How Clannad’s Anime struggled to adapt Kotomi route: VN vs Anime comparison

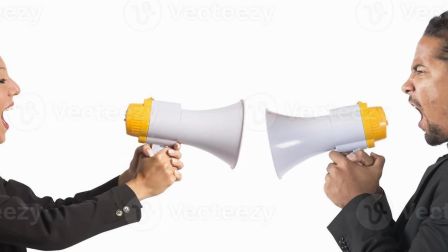[0:00]
So this might be a controversial one.
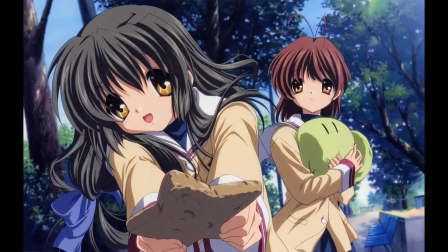[0:02]
After breaking down the anime's opening episodes, as well as its first side arc with Fuko route, I was expecting another standard side arc in the anime as it moves into Kotomi's route.
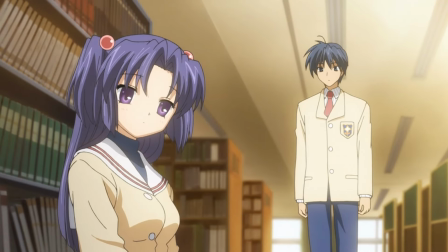[0:09]
But playing through the VN for the first time, I was surprised to find a story that was anything but standard.
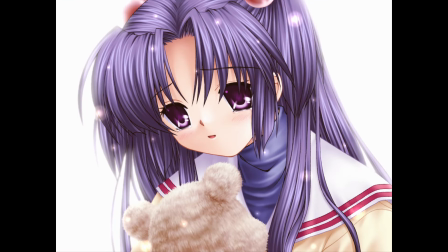[0:14]
Kotomi's route not only includes content the anime pulls from for its entire run, it's an absolute highlight of the VN,
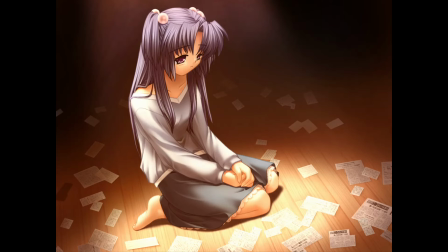[0:19]
with some of my favorite character writing of the entire game, and is rich with thematic and character development.
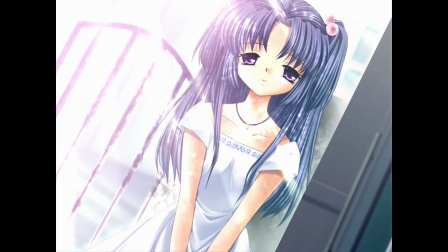[0:24]
My hot take for this episode is that this time, the anime cuts out too much, rushes through the content too fast, and loses out on a lot of the magic I was surprised to discover in the VN.
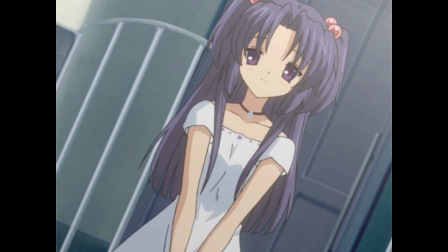[0:32]
Sure it hits the major plot points, but is it worth it if the meaning behind those moments is so stripped away?
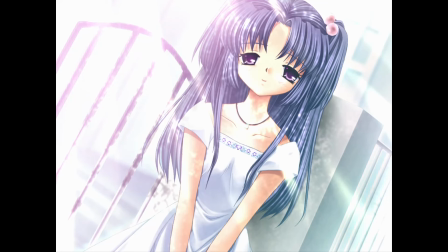[0:36]
I'll attempt to answer that question, but first let's quickly go over how, even in the VN, Kotomi route is weird.
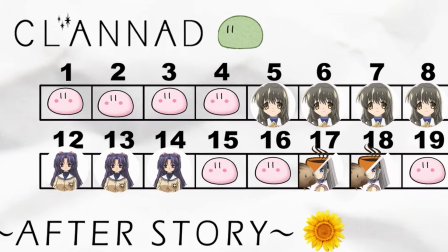[0:42]
As a refresher, so far the anime has covered the start of Nagisa route before switching into Fuko's arc for five episodes.
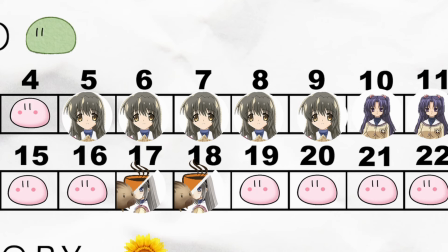[0:47]
This is a sensical choice, since Fuko's VN route also happens to split off midway through Nagisa's. Kotomi's, however, functions the same way as most of Klanet's other routes, with its plot branching off basically right at the start.
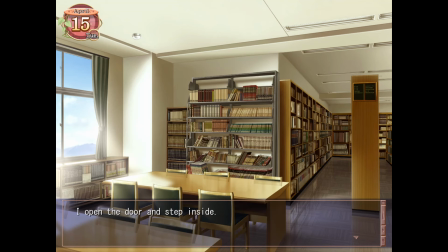[0:56]
And unlike with Nagisa, the player literally never sees Kotomi unless you select the choice that leads Okazuki down her route, namely visiting the school library.
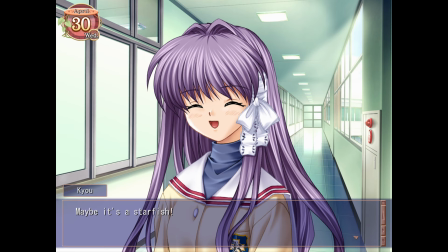[1:03]
While Nagisa, Tomoya, and the Fujibayashis all make side or at least cameo appearances in other routes, Kotomi gets nary a mention outside her route, a distinction shared only by Yukane and Kape.
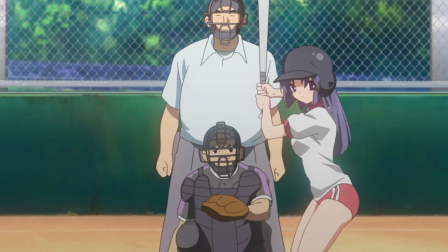[1:12]
Even her inclusion in the bonus baseball route is unique to the anime, with her role being played by Fuko in the VN.
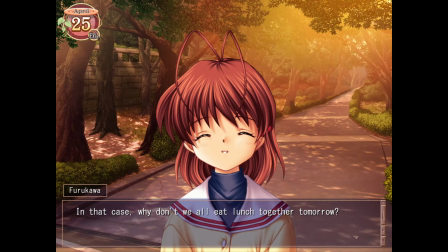[1:17]
But by contrast, her route in the VN is the only one where the main cast actually hangs out and forms a friend group.
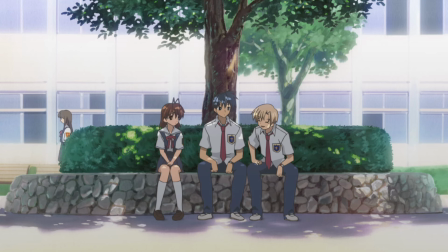[1:22]
As we'll see in my next video, Nagisa's VN route has only herself, Okazuki, and Tsunahara involved in the reformation of the drama club,
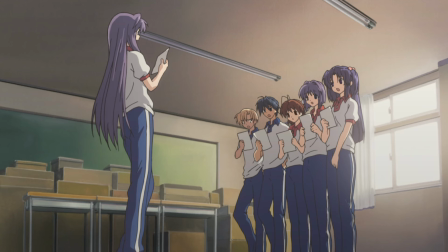[1:28]
well the anime already has, and will continue to, include the other girls in the day-to-day shenanigans. This edition is arguably one of the anime's best changes, adding life to originally sparsely populated routes, and it feels like an archaeological discovery to realize its origin was actually from Kitomi's VN route.
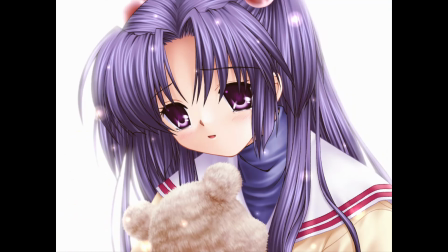[1:40]
So that covers Kitomi route's contributions to the wider anime, but why did I also claim that her route was such a gem in the VN, and why do I think the anime, for the first time, fails to reach up to the same standards? Well to cover that, we'll have to dive into the comparison, and go all the way back to the start.
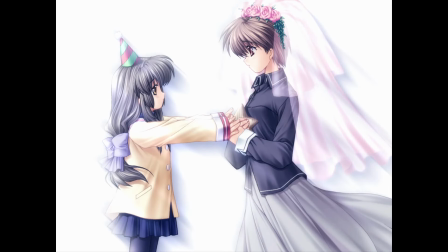[1:53]
As mentioned, following Fuku's route in the VN, we can only begin Kitomi's by returning back to the title screen.
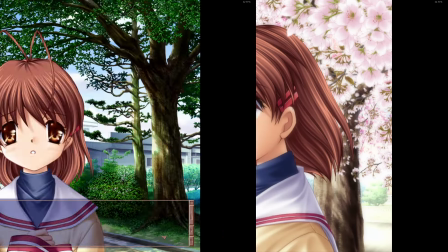[1:58]
We then play through a collection of incidents discussed in Kamen Route, meeting Nagise at the foot of the hill, talking to her about the drama club, and crucially choosing to skip class where Okazuki first runs into Kitomi.
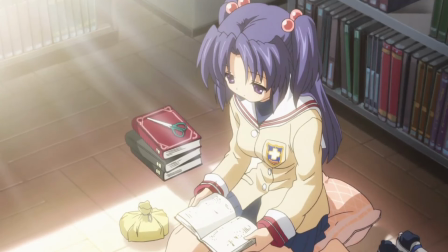[2:06]
This first meeting also occurs all the way back in Episode 2 of the anime, back when it was also working its way through all the initial Kamen Route introductions. But before we return to that meeting, let's cover how the anime is planning to move on from the conclusion of Fuku Route.
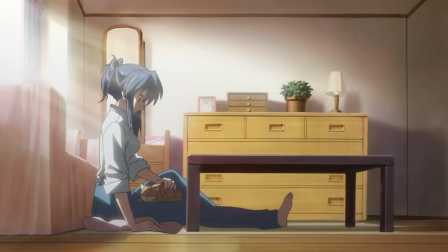[2:17]
Episode 10, the first following Fuku Route, appropriately begins with a montage of our cast traveling to school, school, returning us back to the wider status quo after the fuko focus of the last few episodes.
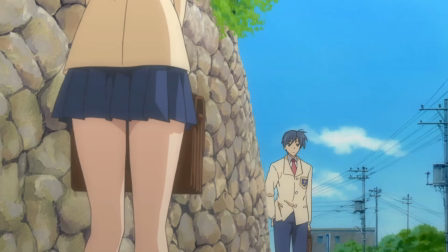[2:26]
We think at a moment I have repeatedly criticized the anime for cutting, Nagisa waiting for Okazuki at the foot of the hill so they can walk to school together.
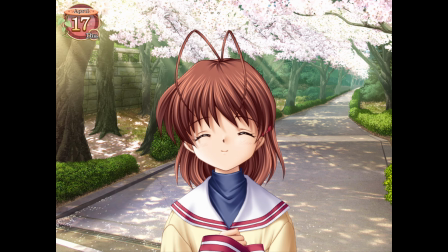[2:32]
As mentioned in my first video, this is a regular occurrence early on in Nagisa and Okazuki's relationship in the VN, and helped set up their unique dynamic and build their relationship before diving into plot shenanigans.
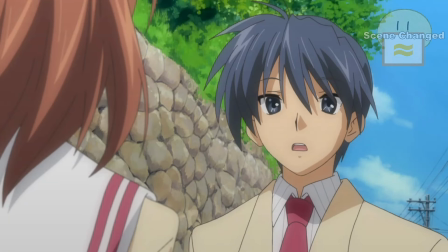[2:41]
This series of meetings was entirely skipped over in the anime, and to further twist the knife, Okazuki appears surprised seeing Nagisa here, confirming the cut meetings weren't even happening off screen.
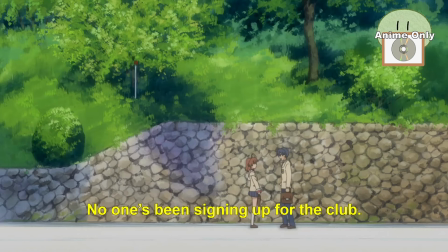[2:50]
At least it's a nice reference, but instead of using it to build their relationship, we see the anime setting up for Kotomi's reintroduction,
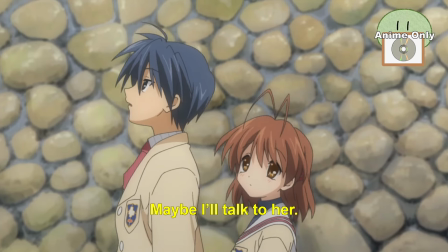[2:55]
with Okazuki wondering if he should ask her as they discuss their lack of drama club sign-ups.
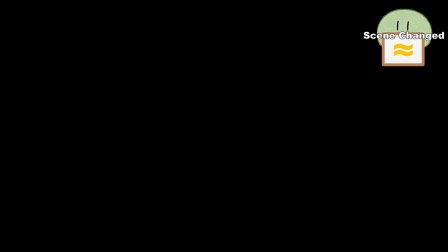[2:59]
This conversation is then cut short by Kyo attempting to murder our main character via motorbike, followed by Okazuki failing to elicit her sympathies by pretending to be seriously injured.
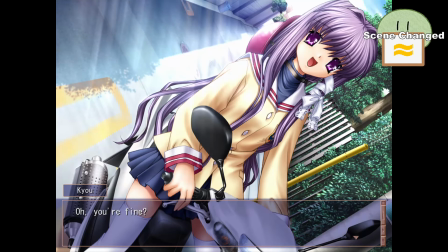[3:07]
This sequence of events also occurs in the VN, but in a totally different place,
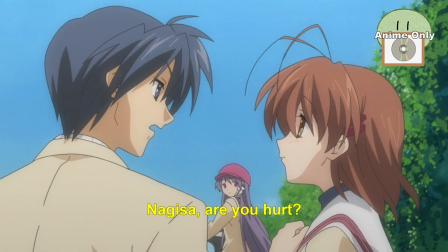[3:10]
and Nagisa's inclusion in the anime causes the incident to instead turn to Kyo teasing Nagisa for her concern, and for the familiar tone Okazuki uses with her.
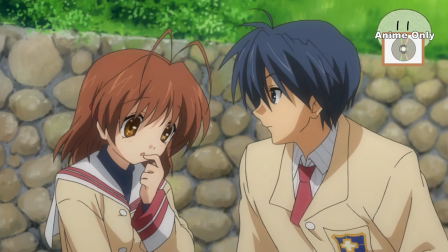[3:17]
This leads to an anime-only flashback to Fuko, as in the anime's continuity Fuko had previously convinced Okazuki to call Nagisa by her first name.
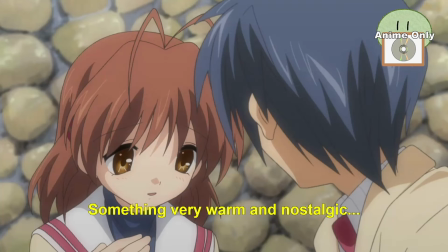[3:24]
The couple can't exactly remember Fuko or what happened, but Nagisa notes it's a warm memory. Of course this sort of callback isn't needed in the VN, where after finishing Fuko route the continuity restarts from scratch, but it's a nice addition to smooth the transition between what were originally unrelated storylines.
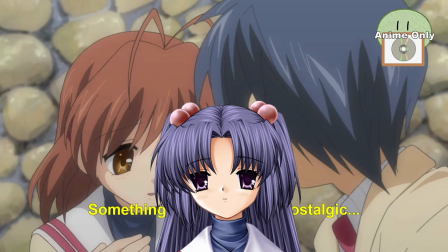[3:36]
And with that diversion finished, the pair returns to school and Kotomi route properly kicks off in the anime, or it will after we circle back to discussing her initial introduction.
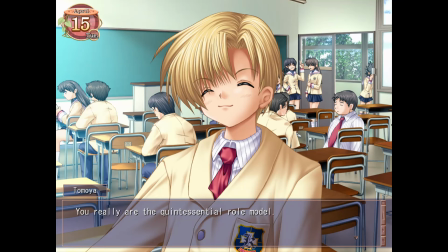[3:44]
Both the VN and anime begin with Common Route, an intro portion of the VN where Okazuki can meet the various castes without committing to any one route.
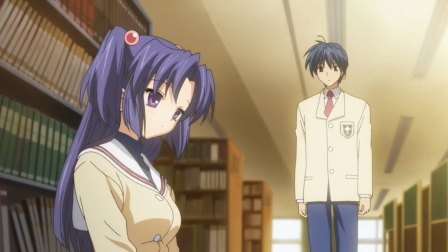[3:50]
For Kotomi, this means choosing to skip class at one of a couple opportunities, leading to Okazuki entering the school library to bum a nap and meeting her.
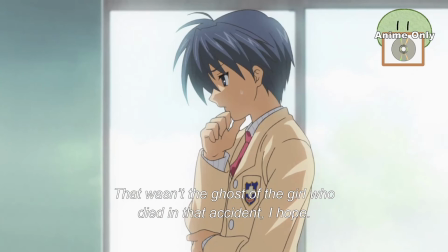[3:57]
The anime introduces Kotomi similarly, adding some additional context as Okazuki initially wonders if she's the ghostly girl he'd been hearing rumors about, a girl who of course ultimately ends up being Fuko.
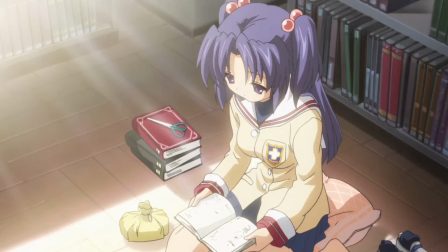[4:05]
In both versions, Kotomi is sat on the floor of the empty library reading, before she reveals scissors and prepares to snip a page from the library book.
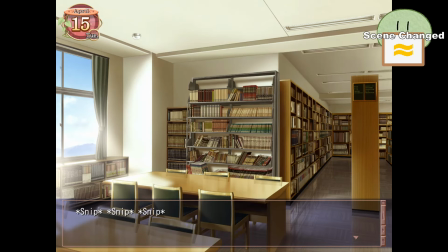[4:11]
We are then reintroduced to the difference between Okazuki's VN and anime personalities as VN Tomoya watches
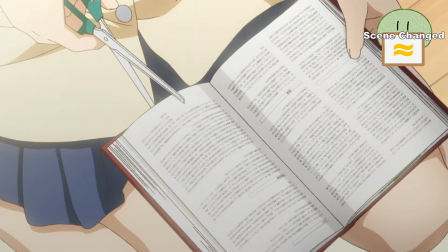[4:16]
on bemused while his anime counterpart steps in and stops this strange girl from defacing the defenseless library book.
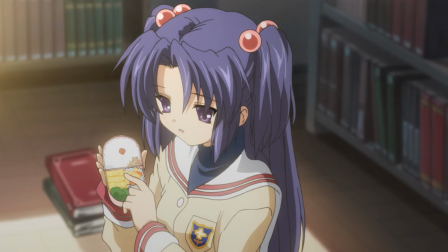[4:21]
In both cases, Kotomi reacts unexpectedly, and suddenly offers Okazuki part of her lunch, something you can turn down in the VN to cut her out short.
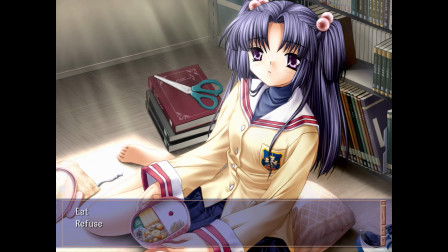[4:27]
Otherwise, like in the anime, Okazuki is confused but obliges the free food, also noting the books around Kotomi are all complicated text. Food mooched, Okazuki turns to leave, with Kotomi sending him off with, see you tomorrow.
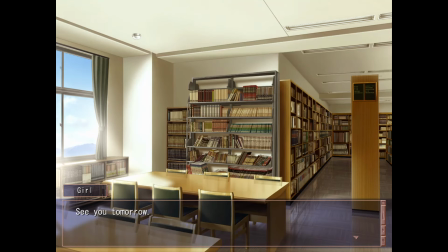[4:38]
Awfully confident words, verging on threatening to direct her to total stranger, but will make sense once we get to this route's big forgotten childhood friend plot point.
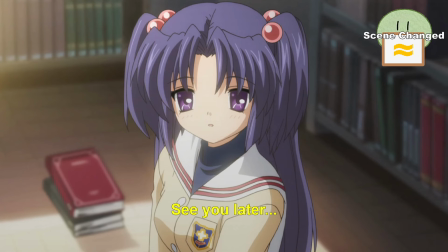[4:45]
Again cognizant of the small details, the anime changes Kotomi's line to a much less interesting see you later, assumedly done to make Okazuki seem less cruel for dishing Kotomi after this meeting for all of Fuko route,
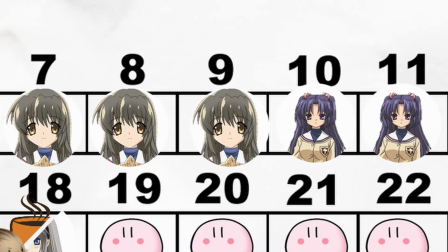[4:54]
but it does make Kotomi's comment markedly less interesting.
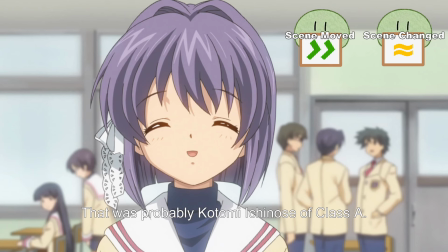[4:56]
The anime then continues with its own content by cutting to Ryo explaining that she must have been Kotomi Ichinose, the school's resident genius, details Vienno-Kazuki doesn't learn until their second meeting.
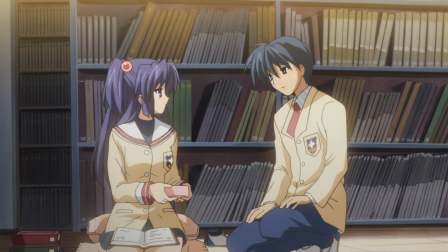[5:04]
Again I assume this was moved sooner so that this strange girl doesn't remain unintroduced for a full arc and a half after her first appearance.
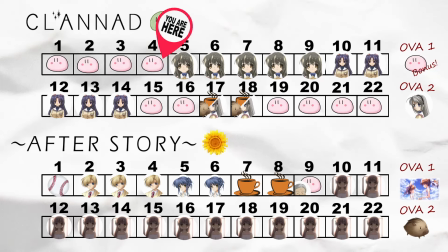[5:10]
The pair's next mini is a little less similar between inversions, with the anime reincorporating her into Nagisa route, episode 4, as Okazuki swings by when looking for potential drama club recruits.
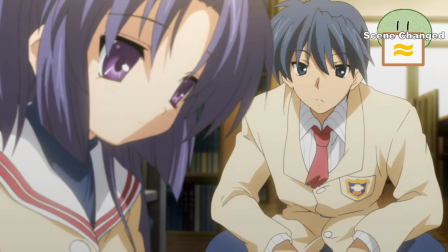[5:19]
She's entirely absorbed in her reading, refusing to respond unless Okazuki calls her Kotomi-chan,
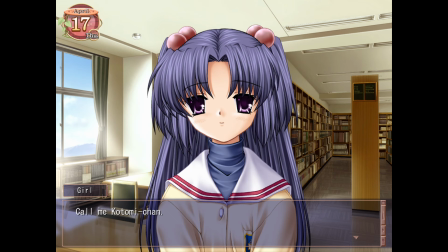[5:23]
a quirk also present in the VN made weirder in the anime given that Kotomi hasn't instructed Okazuki to refer to her as such by this point.
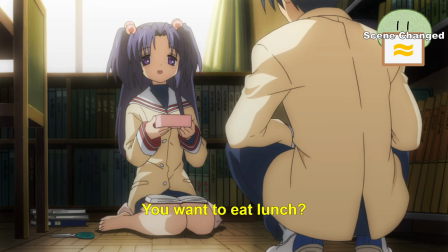[5:29]
Speaking of, not much happens here except for them swapping introductions, Kotomi offering books and food, and an anime-only edition of Okazuki asking her to consider joining the drama club.
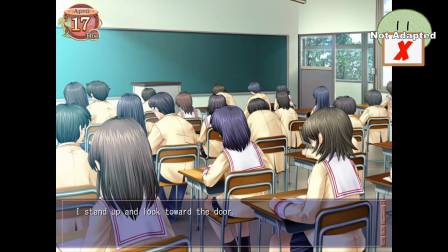[5:36]
The VN version isn't a ton more impactful, but the setup's different, with Okazuki again having the choice to skip class and run into, uh, Kotomi?
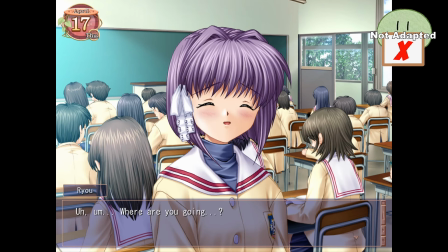[5:43]
Yeah, that's right, Ryo just cockplucked us from progressing Kotomi's route. For some inexplicable reason, Ryo will prevent Okazuki from skipping class the second time, forever locking us out of Kotomi's route, unless we previously chose to ignore her instead of apologizing.
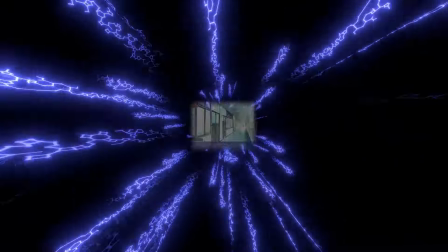[5:54]
Having inevitably consulted a guide to figure this out, he can go back in time to the second choice of the entire game and be a dick to Ryo so that we can properly ditch class,
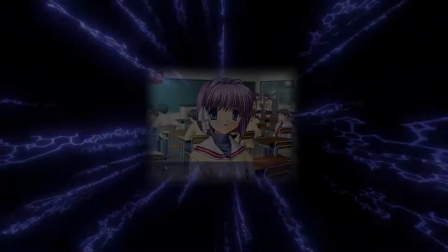[6:01]
whereupon Okazuki runs into Kotomi also wandering the halls.
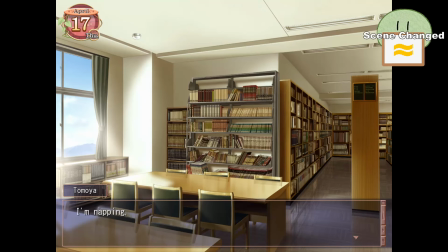[6:04]
He follows her back to the library where Kotomi sets up space on the floor to read, while Okazuki eventually falls asleep, before he finally asks Kotomi's name and properly introduces himself.
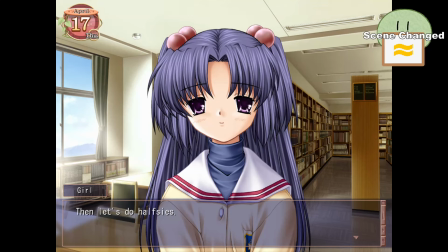[6:11]
We also get introduced to one of Kotomi's reoccurring behaviors here, barely adapted in the anime, where she insists on splitting her food half-seas with Tomoya. The VN piles on some foreshadowing, something the anime skips over entirely, showing Kotomi surprised by Okazuki asking her name, as well as Okazuki thinking to himself that something about the situation is vaguely familiar,
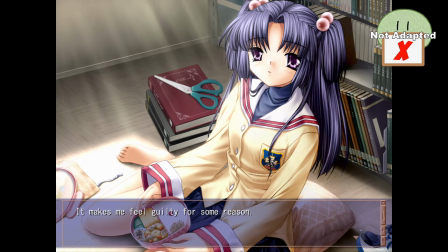[6:28]
a thought easier expressed in the VN given that it's written from his first-person point of view.
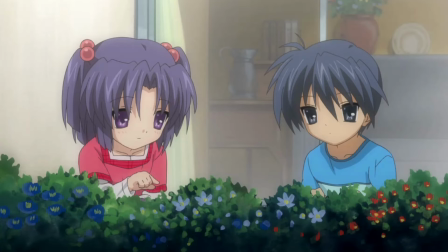[6:31]
And, if for some reason you're not familiar with Kotomi's throughout yet, this is all pointing to the reveal that Okazuki and Kotomi were once childhood friends, a fact only Okazuki has forgotten.
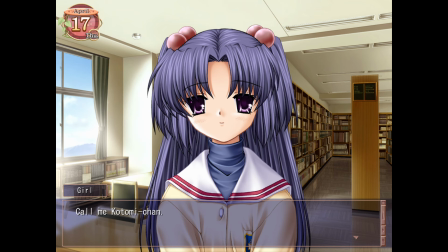[6:40]
Replaying the VN, it becomes clear Kotomi has written with this clearly in mind, with many of her actions making a lot more sense when you consider that she recognizes Okazuki and of course assumes he remembers her as well. It's a neat subversion of her expectations, since both Okazuki and the audience initially write off her comments as due to her being weird or quirky,
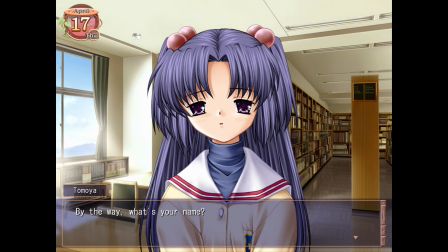[6:54]
while objectively it's Okazuki who's making the strange comments by acting like they've never met before. Unfortunately, the anime doesn't seem to think this recontextualized foreshadowing is as cool as I did, as it's almost removed entirely.
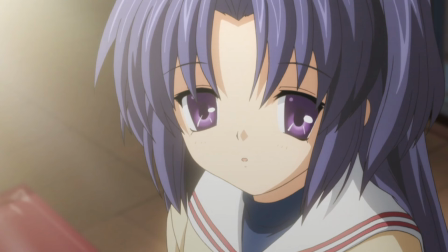[7:04]
Not only does this make the route's plot twist less impactful, it also highlights a lack of interest the anime seems to have in Kotomi's perspective.
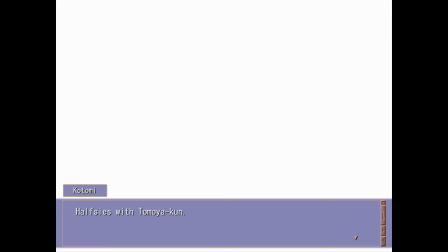[7:09]
For instance, the anime removes a later scene showing Kotomi and Okazuki always splitting their food half-sies as kids,
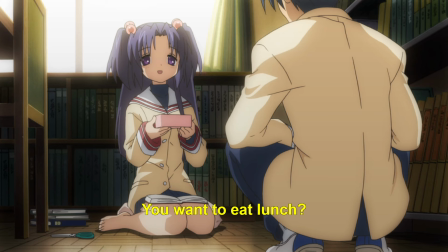[7:14]
meaning her offering Okazuki food during their first meeting is never recontextualized and even after learning the plot twist we can still only interpret it as her being weird in the anime.
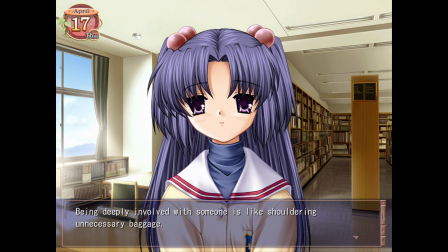[7:22]
And speaking of quirks, this is also the point where, like with Ryo, you'll be ignominiously locked out of this route in the VN if you haven't selected the right choices with other characters. In this case, if you didn't at least meet up with Nagisa once, Okazuki will suddenly realize he's developed commitment issues, and will flake out on Kotomi as well.
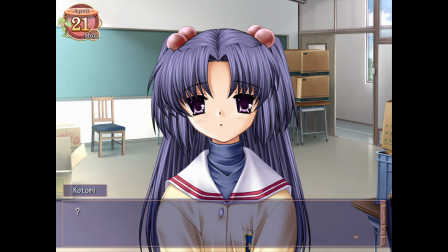[7:36]
The plot reason for this requirement will soon be clear, as the existence of the drama club ends up weaving its way back into Kotomi's route,
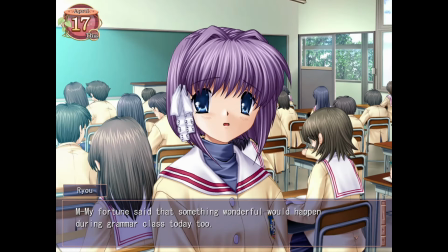[7:42]
but like with Rowe's interruption, this represents another bad inning that you can hit without any foreshadowing and only the vaguest hints as to where you actually messed up.
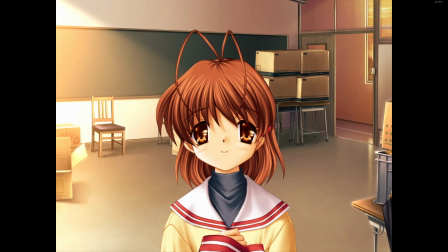[7:48]
But that first conversation about the drama club is actually all that's required in the VN. At this point, Okazuki can either be actively helping Nagisa restore the drama club, or just vibing on his own after their first conversation.
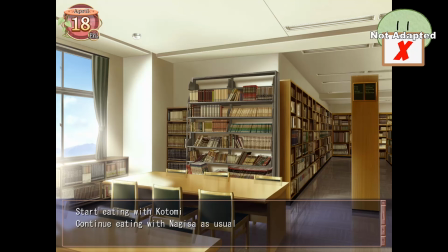[7:58]
The former scenario is similar to the anime setup, but it also presents one of the VN's cruelest choices. At the end of Okazuki's next meeting with Kotomi, you're forced to choose who to ditch and who to keep eating lunch with. In effect, forcing Okazuki to tell one of the socially awkward friendless girls he doesn't want to hang out with them anymore.